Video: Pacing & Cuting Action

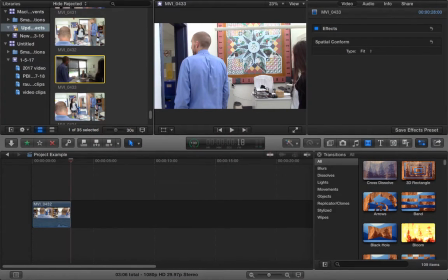0:00 Okay, today we're going to be talking about cutting action and pacing. Cutting action is art because whenever somebody's moving, there are some tips and tricks we can use to make sure that that movement is seamless.
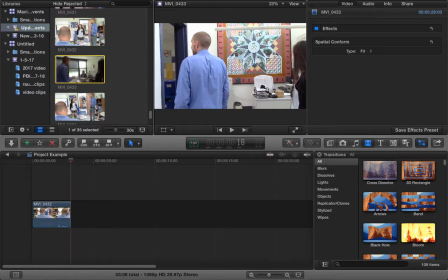0:15 When in our example today, these two are going to walk down the hallway into a classroom, and there's going to be a cut as they go from the hallway into this, well, not a classroom, an office. When we cut in between action, we want to make sure we don't notice the cut.
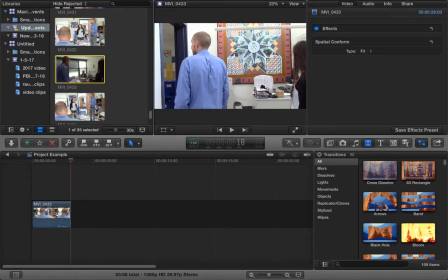0:32 It should be seamless. We shouldn't see it, and that can be a little bit tricky to do. So let's see, we have, is this the one we're going to start with?
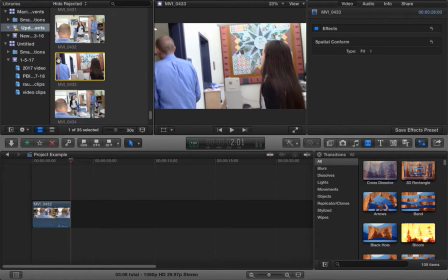0:44 No. All right, so right here we have these two walking in and entering this room.
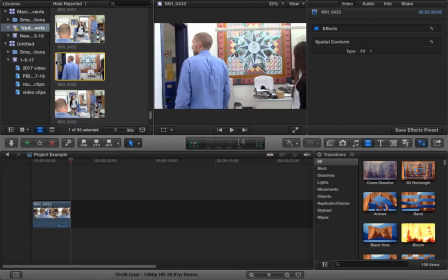0:50 Let me start at the beginning, we'll watch.
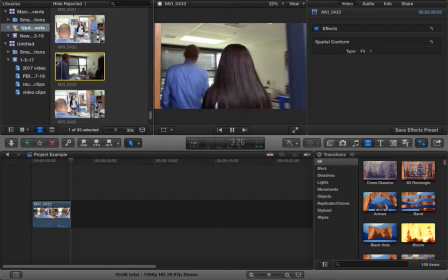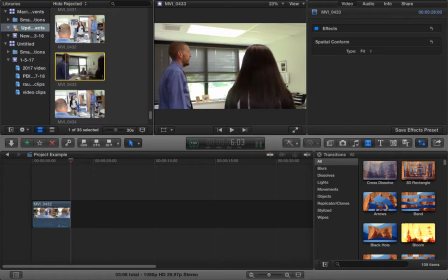0:58 Okay, so we're going to cut from that. That'll be our first shot, and then we're going to cut to this one.
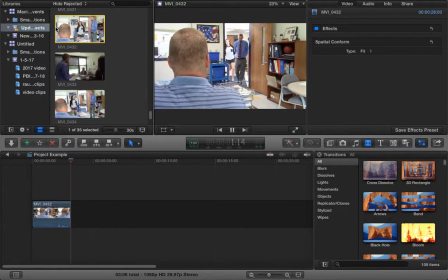And we're going to want that to be as seamless as possible. So let's start with this one.
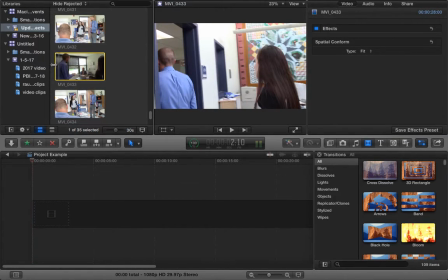1:15 Let me get rid of that down there. All right, I've selected it. Now, I don't want to start, let me just drag the whole thing down here.
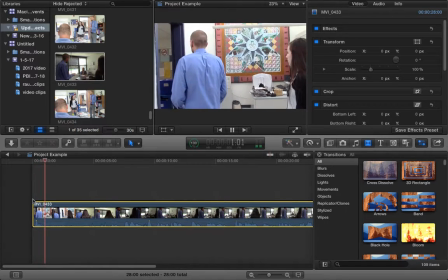1:23 I don't want to start right at the beginning.
Action.
Number one, because you can hear me say action. So if I drag to get rid of action, that's still not a great starting point.
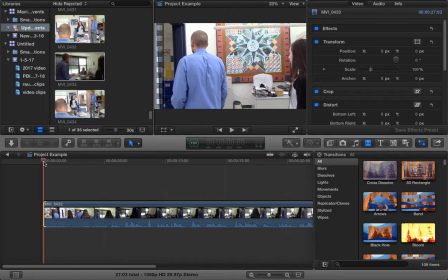1:37 And the reason is they're still, we don't see them moving. So it's kind of a dead giveaway that this is fake.
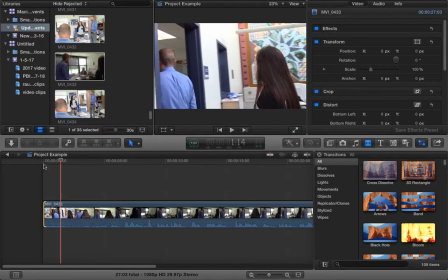1:45 They've stopped. Oh, and now we're going to start moving. You always want to start when they're already in movement.
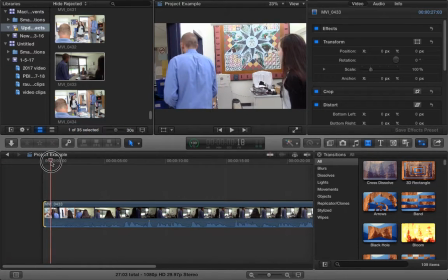1:51 So I'm going to drag that toggle till they're already moving right there. All right, that's my start point.
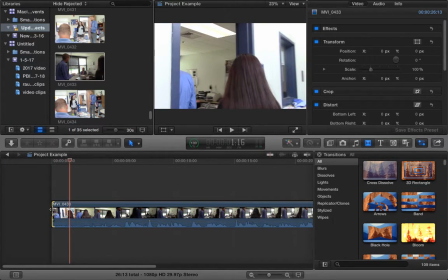1:56 So we'll go right there. It's a much more natural place to start if you're filming action, somebody already in movement.
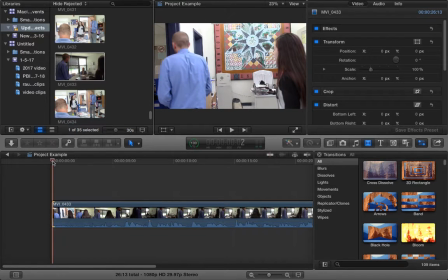2:04 Let's see, let's go till they enter the classroom.
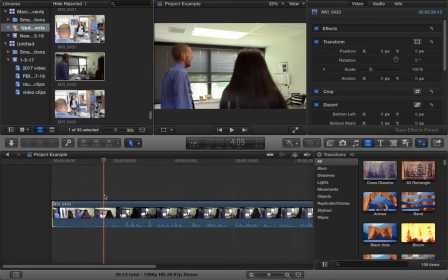2:11 So right about there, I'm just going to do Command B and get rid of this part.
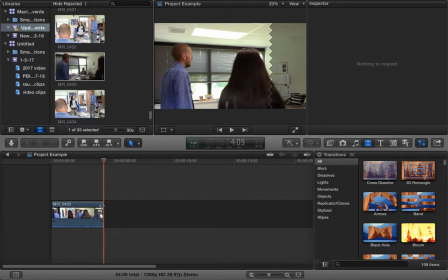2:17 I'm not worried, I can always readjust the length, make this shorter or longer by dragging it. But that's about where I want it. Now I'm going to add on my next clip where they enter the room.
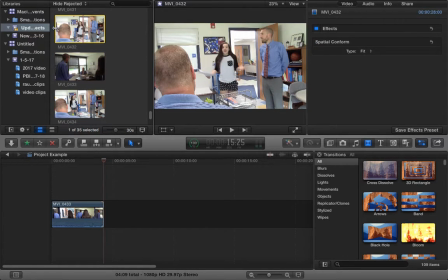2:29 So let's watch this.
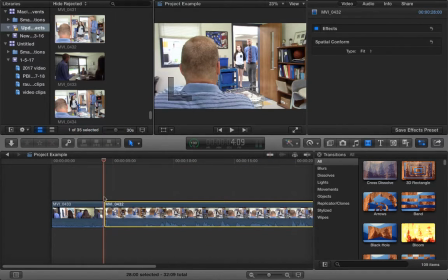2:35 Okay, and I'm just going to drag that whole thing right here. Clearly, I don't want to start right at the beginning because you can hear action.
Action.
And then they take a while till they move. So
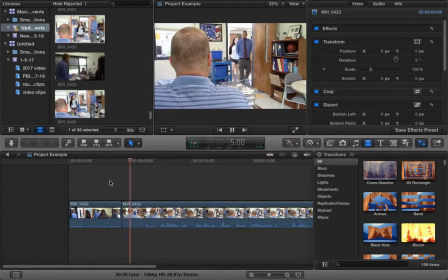2:52 just get rid of some of that and we'll see where we're at. All right, you see that action did not overlap well. Let's watch that one more time. Because in here, we stop, when we stop, they've stopped moving. And then we cut to a shot where they're still moving.
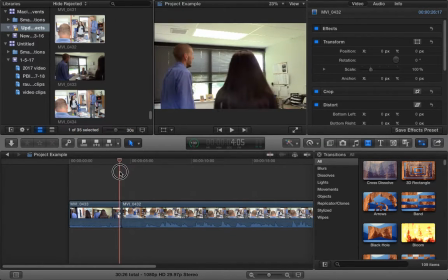3:12 So the trick in cutting action is you want to go back and forth, and you want this clip to start right where this one stops.
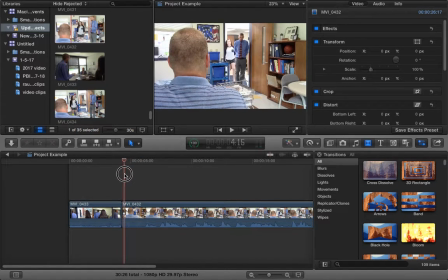3:20 So what I'm going to do is, I'm going to make this a little shorter as they're in the room a little bit more.
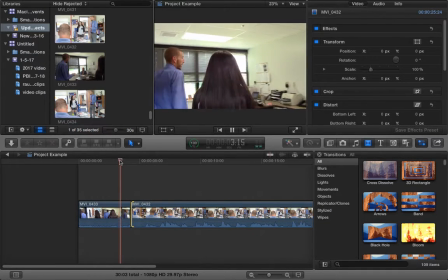3:27 So I'll drag it right about there. Still doesn't work, right? So I'm going to make this clip shorter so it ends when they're right about at this point in the room. So let me find,
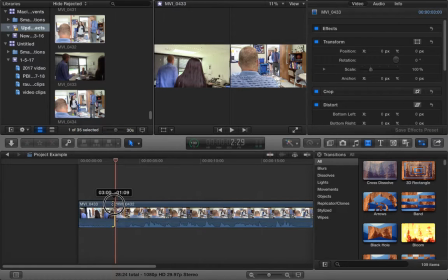3:45 we'll try right about there. All right, so now let's watch.
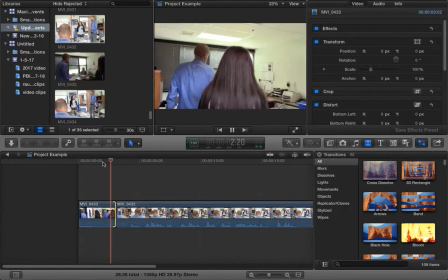3:53 Still a little too much overlap. They're walking in, they feel like they should be farther in the room when we get to this clip.
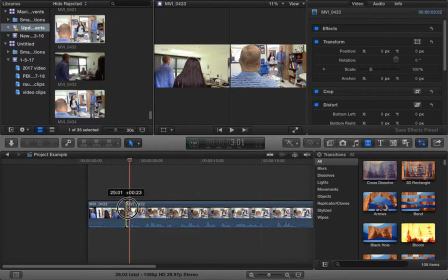4:01 So I'm going to make this one a little bit shorter, wait till they're farther in the room. All right, let's try again.